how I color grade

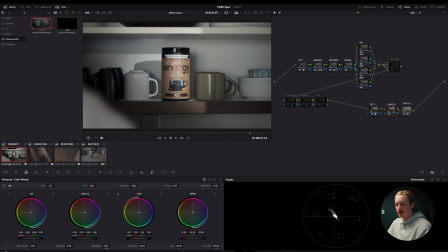Now, a lot of people use LUTs, me included, and I have a few of my own that I like to use from time to time. So in this node, you can apply any Rec. 709 LUT that you want and see kind of how it looks and what it does to your image. So I'm gonna go up to my LUTs and I'm just gonna scroll through and apply some of them.
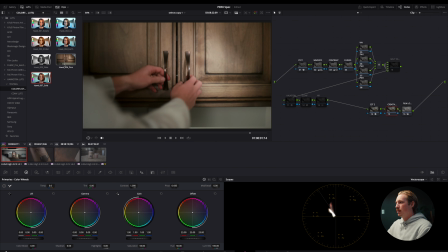So there's my Earth LUT. Obviously, we're not going black and white on this. Pine looks pretty good, but I like this gold LUT.
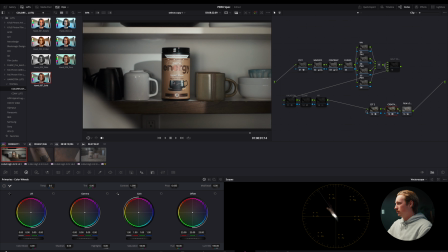I'm gonna right click and apply LUT to current node. And that's a before and after. So what this LUT is doing is just bringing the natural wood, the natural browns out in this image. And that's really what we're going for here. So I'm liking that. I'll probably drop the key output down in the key tab.
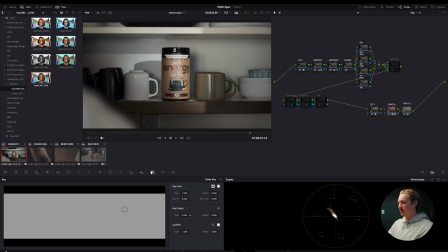I always do that. Just kind of blend the LUT in a little bit. Before and after, that is looking good. Now that we've added our LUT, you could be done, but I'm gonna jump into this further and show you exactly what I did on this project.
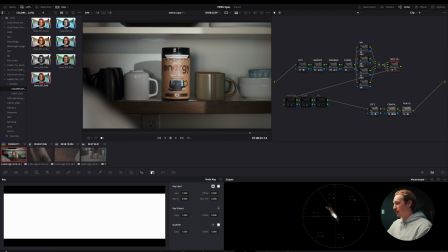So I'm gonna jump into this split tone node, and this is a compound node. So go ahead and double click it, and you'll see this craziness inside of here. And once you've clicked inside of that split toning node, you'll see that there's a lot of stuff in there. We're not gonna go over what exactly this node is and how to create it in this video, but comment down below if you want a video on that, and I'll walk you through how to set something up like this and how it works.
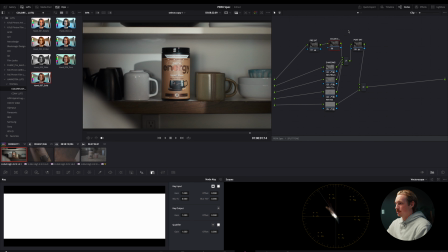The main thing to know with this split toning node is you're not gonna touch any of the nodes except node number 6, the color cast node. So with the color cast node selected, go back to your primary wheels and grab your gain.
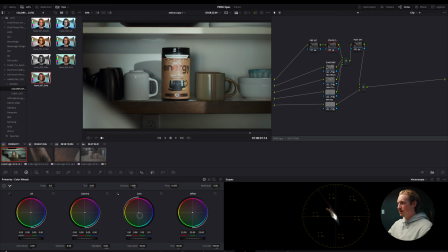And this is where you can make color input changes. So I'm gonna drag this a little warmer. I want that warm vibe. All right, and this is before and after. As you can see, with that split toning node, we just warmed up the color palette essentially, and it looks really good in my opinion.
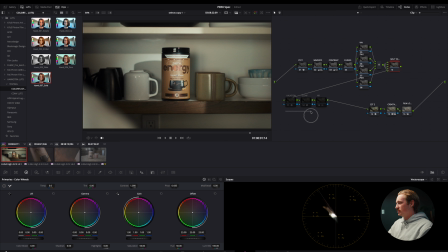A few final touches here. We have these 3 nodes. This is halation, glow, and noise reduction. These are tools that I'll use on a per project basis. Like if I need noise reduction, I'll use it. I usually don't, but I'm gonna add some glow to this because I really wanna accentuate and highlight the product.
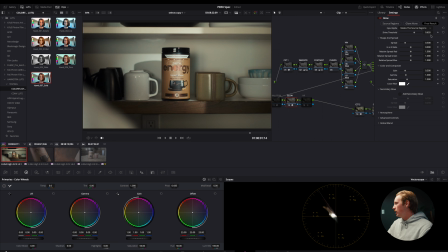So let's enable that node, go over to the effects, and we'll mess with our shine threshold here to see our glow effect. All right, so there, it's coming in really strong. So we're gonna dial that back. I like to go overboard and then bring it back so I can kind of see what's going on. All right, let's disable. Yeah, so that's way, way, way too strong. We're dialing that back. All right, I actually really, really like that look. And what it does is it just adds some extra spice to the image. Like looking at this image, you wouldn't be able to put your finger on what is like accentuating the product.
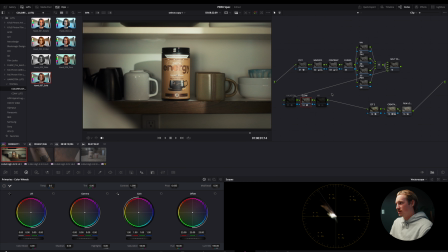But for me, that image versus with the glow, it's a night and day difference. So glow is a tool that I'll use occasionally to highlight certain things if it needs it. And with that glow effect applied, I think we're done with this clip.
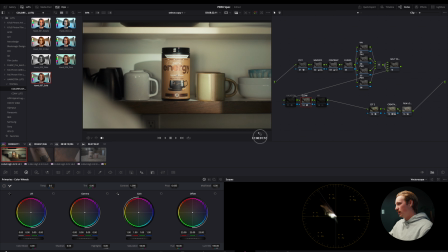I'm really excited about how it looks. I love the look. I like the color palette. And we're gonna move on to clip number 2. But before we do, make sure you save this color grade. You'll just create a new stills album, right click, grab still.
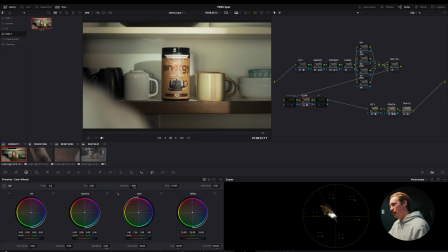That will copy all the work you just did on that clip so you can put it on another clip.
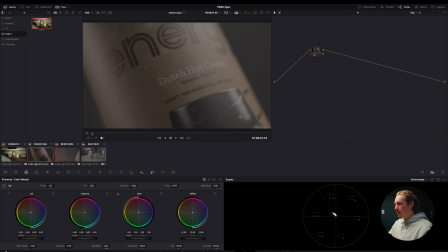So let's move on to clip number 2. All right, here's clip number 2. We've got a close-up macro shot of the product itself, and we are just gonna pick the best frame to color grade. I like this one. We'll head up to our stills, right click, apply grade. And as you can see, we've done a lot of the heavy lifting up front on that first clip. And there are a few adjustments I wanna make here. One being the glow is too strong.
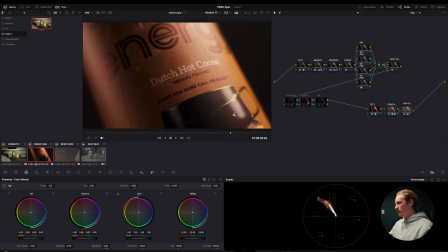So I'm just gonna disable that for now, and that's the last thing we'll add. I'm really liking how it looks. I might increase the exposure a little bit, so I'll head to node number 2, white balance and exposure, go to my HDR wheels, and we'll increase the overall exposure just a little bit.
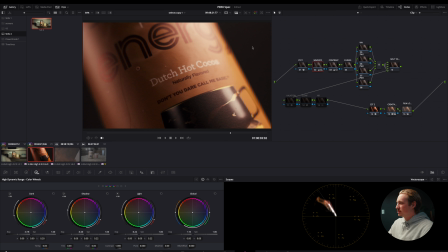This background it almost looks gray to me, and I want it to look really dark.